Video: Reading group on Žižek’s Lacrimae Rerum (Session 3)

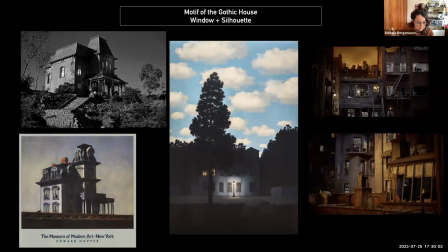So the house with a mystery that contained in its interior a house full of shadows silhouettes the ghostly creature that inhabits the house uh this is recurrent and like Edgar Allan Poe um and it's a motif that repeats
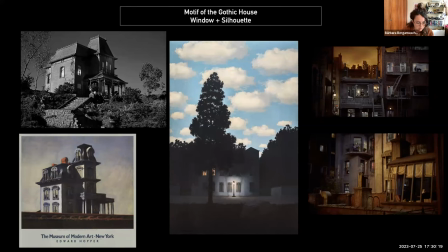itself uh in Hitchcock according to Zizek there's also this idea that the house that looks back at you the objects that has a gaze that looks back uh to to the the viewer and the spectator so the house it's kind of alive and it has a devilish
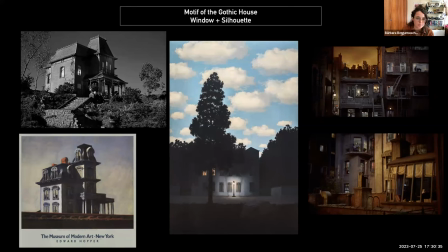a spiritual being in the house and the housing cycle is inspired in the american painting house by the railroad by edward hopper and it's a victorian style house a typical of the gothic
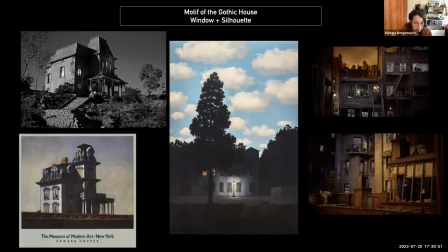english 19th century literature and it also became a stereotype of the hunted house also i read that many people in london don't like to this type of house are never rented because they are so in our unconscious of this stereotype
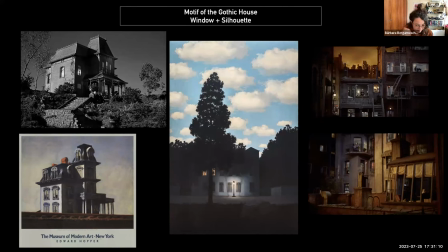of the haunted house and nobody wants to live in them anymore. And it's also a reference for the Addams Family series. It's the same house in Hitchcock. The house windows will operate as eyes, as I told already.
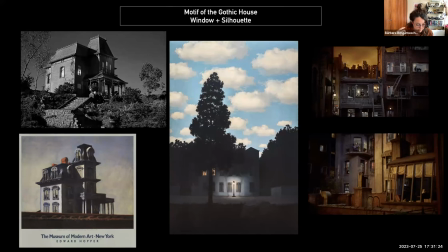The house incorporates the devilish spirits. And this image of the house remembered me. I thought it was really similar to the Magritte's painting, this one here in the middle, that it's called Empire of Light,
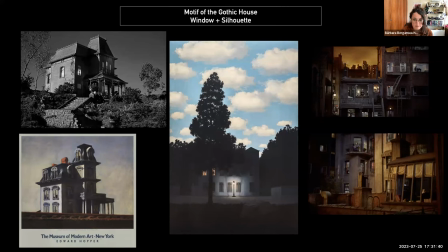which he explored this realist idea of compassibles, that means the union of opposites. So in this painting, at the same time, it's day and night, which causes a strange temporal confusion, a feeling of strangement.
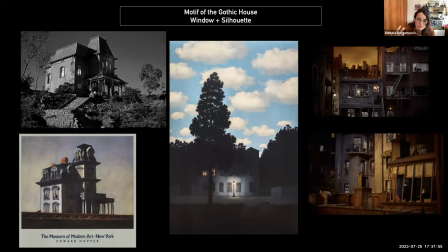Again, this unheimlich feeling that this is not natural, this can't be, it's uh inhuman it's not natural to be day and light at the same time and i i i thought there was some resemblance with rare window uh scene
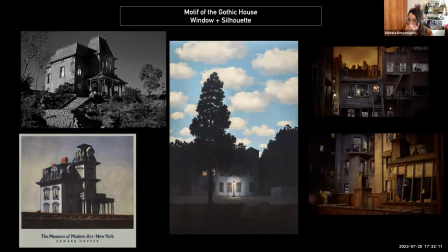here where you can it's kind of a dusk uh scene of the sunset but it's strange it's at the same time it's orange and blue it's night and day So there is this uncanny feeling towards houses, right?
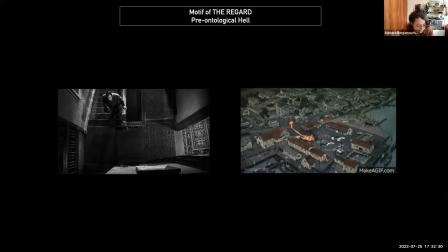Now the fourth motive, what Zizek will argument as the concept of the constitution of the regard, that he differentiates regard from the look and the eye.
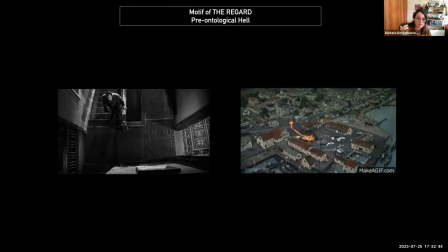this would have a relation with an external phantasmatic look that is an impossible subjectivity or a heretical theology to use his words what he will call pre-ontological hell that means there
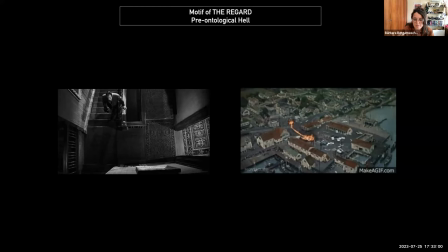is no ontological being here we are not looking at any character perspective there is no subjectivity it is like god eyes or devilish eyes It's something that it's outside human perspective.
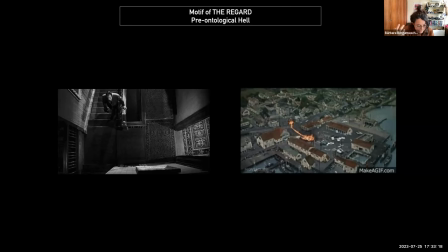So it's an eye without a body or a spectator. So we can see these scenes where the camera is up above here in the bird scenes where there is an explosion.
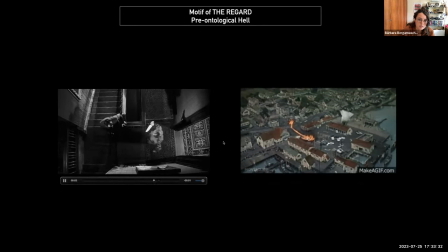And also the second scene that is the scene of the moment the detective is killed in Psycho. And it's funny because Lucas has sent the TIFF talk, the Q&A that Zizek participates,
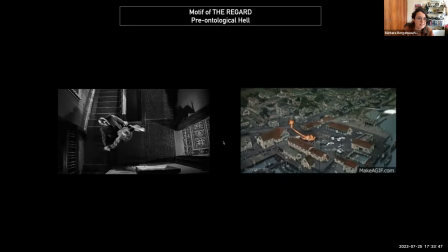and I had selected this image before seeing the Zizek talk, and he talks about this, exactly these two images,